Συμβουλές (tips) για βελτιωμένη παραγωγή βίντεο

Νομίζω προς την εμπειρία μου τόσο ως επαγγελματίας ντοκιμαντερίστας και θεατής δουλειών συναδέλφων και φίλων ντοκιμαντεριστών, μα θα δείτε ότι πάντα αυτό που μας ενοχλεί είναι ένα σενάριο το οποίο δεν λειτουργεί. Θα πεις κάποιος είναι όχι, βαρέθηκε προς το τέλος, λένε οι περισσότεροι, ή δεν κατάλαβα τι είπε. Αυτό συνήθως, σας το υπογράφω, σημαίνει ότι 1-2 λεπτά πριν στο μοντάζ, ο μοντέρ με το σκηνοθέτη χάσαν λίγο τη σειρά τους. Συνήθως βαριέσαι 2-3 λεπτά μετά από το σημείο που έχει πρόβλημα. Γιατί νοητικά παρακολουθείς και αρχίζει ένα πρόβλημα στο μοντάζ, ας πούμε, έτσι. Στην αρχή δεν είσαι σίγουρος ότι εκεί είναι το πρόβλημα, ώστε να δεις ότι δεν καταλαβαίνεις, περνάνε 1-2 λεπτά οπτικού χρόνου. Και λες, όχ, τι λέει, αυτό λοιπόν το πρόβλημα είναι λίγο πριν συνήθως. Οπότε εμείς δεν θέλουμε να κάνουμε ταινίες που να μην καταλαβαίνουν οι άλλοι που να βαριούνται. Γιατί ούτε εμείς θέλουμε να βαριόμαστε.
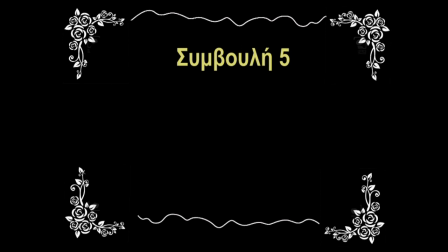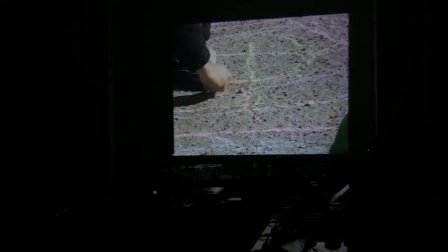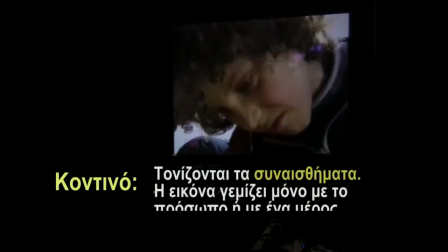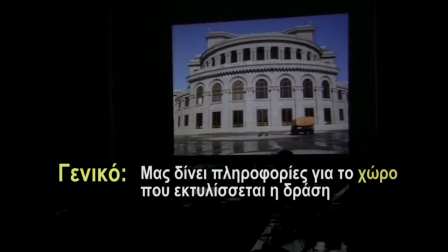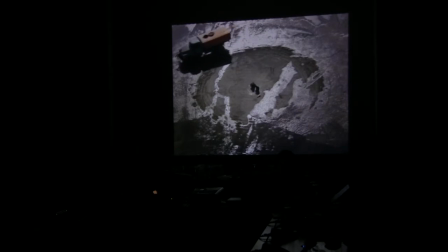6:21 Για να συνεννοηθούμε, έχω αποδεχτεί ότι μέτρο πάντων είναι ο άνθρωπος.
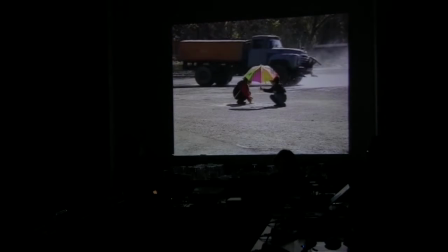6:26 Από αρκετά του χρόνου, εξάλλου συμβαίνει αυτό. Το είδα και στα πράγματα κινηματογραφικά. Δηλαδή, βάζουμε για να μιλάμε μεταξύ μας έναν ενήλικα, έναν μέσο ενήλικα, και αυτόν θεωρούμε σαν μέτρο μέγεθος μέτρηση στο πλάνο.
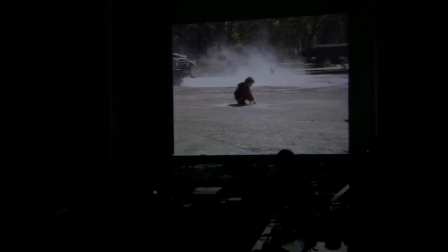6:41 Γι' αυτό δεν λέμε ποτέ κοντινό του φορτηγού.
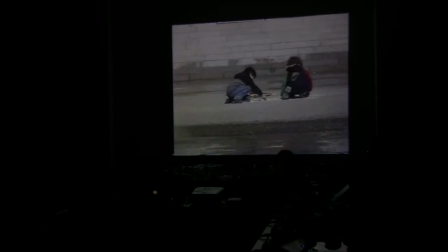6:46 Έχει ένα φορτηγό, αν θυμάστε. Θα φανταστούμε έναν άνθρωπο μπροστά από το φορτηγό για να ορίσουμε το μέγεθος του πλάνου. Το μεσαίο των παιδιών που μπερδεύει, από ό,τι θυμάμαι, είναι όταν είναι στην αλάνα,
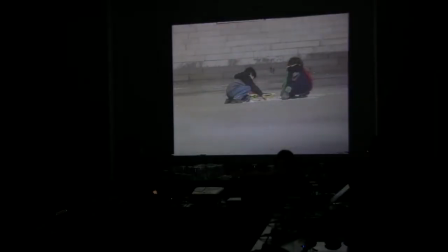6:58 σε αυτό το την άσφαλτο, και δεν είσαι σίγουρος ακόμα πού είναι.
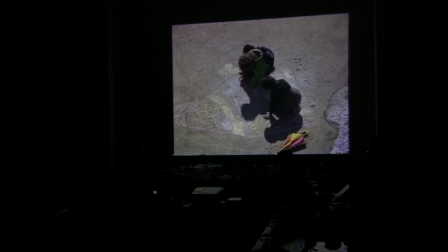7:04 Δηλαδή που δεν ξέρουμε αν είναι αυλή σχολείου, πλατεία ή κάτι άλλο.
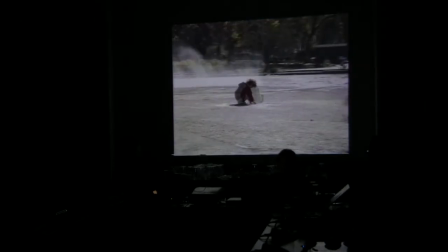7:09 Αυτά είναι μεσαία. Όταν η κάμερα πάει στο ίδιο επίπεδο και προωθεί ότι υπάρχει ένα παρκάκι και είναι σε ανοιχτό δημόσιο χώρο, εκεί είναι γενικό.
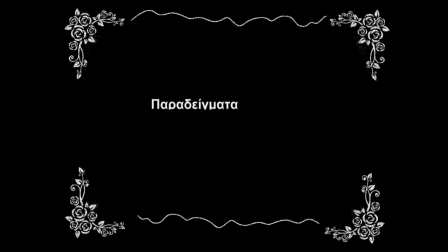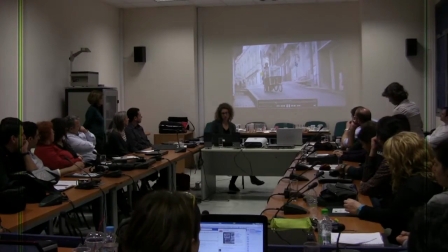7:23 Συγγνώμη, εδώ που σηκώνει το χέρι του,
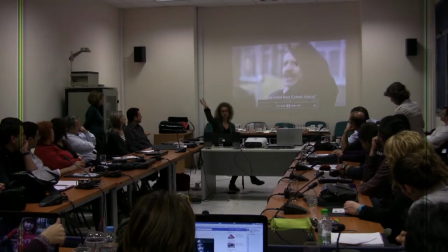7:26 αν δεν ήταν αγγλικά και ήταν σουαχίλι, αυτό το πράγμα που κάνει, μας κάνει την αίσθηση ότι φωνάζει. Έτσι, σαν κουφί να προσπαθήσουμε να το διαβάσουμε.
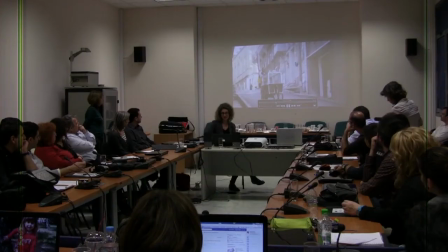7:42 Γενικό πλάνο. Βλέπουμε πού είναι. Έχει μια δυσκολία, κάνει κάτι φόρα.
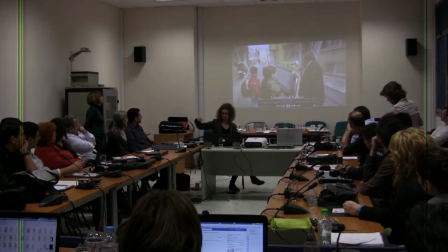7:47 Βλέπουμε την πόλη, το στενάκι.
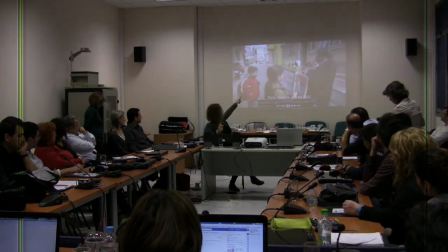7:53 Ακόμα και ένα καλαθάκι στο βάθος, τώρα έχουμε αυτά τα φώτα και δεν φαίνονται όλα, αλλά όλες αυτές οι μικρές πληροφορίες έρχονται και μπαίνουν στο κεφάλι μας χωρίς πάντα να το καταλαβαίνουμε.
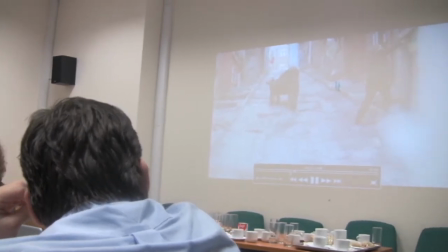8:10 Προσπαθεί όμως με τα κοντινά του να μας δώσει λίγο αυτή την αίσθηση.
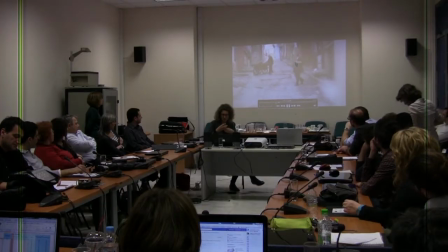8:14 Είναι μια δουλειά που γίνεται με τα χέρια, που έχει όλο αυτό την καθημερινότητα, τις λεπτομέρειες.
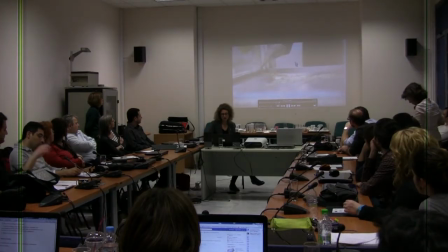8:22 Κοιτάξτε, αυτά τα κοντινά. Λοιπόν, είναι μια σειρά από κοντινά, εδώ, που μας δίνουν το αλατοπίπερο αυτής της διαδικασίας.
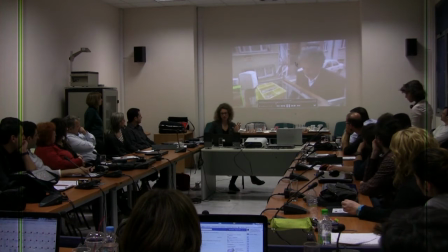8:39 Δεν είναι όμως τίποτα πολύ περίεργο η κάμερά του. Είναι κοντά στο κουλουρτζί και κάνει μια συνεχή σειρά από κοντινό μεσαίο γενικό.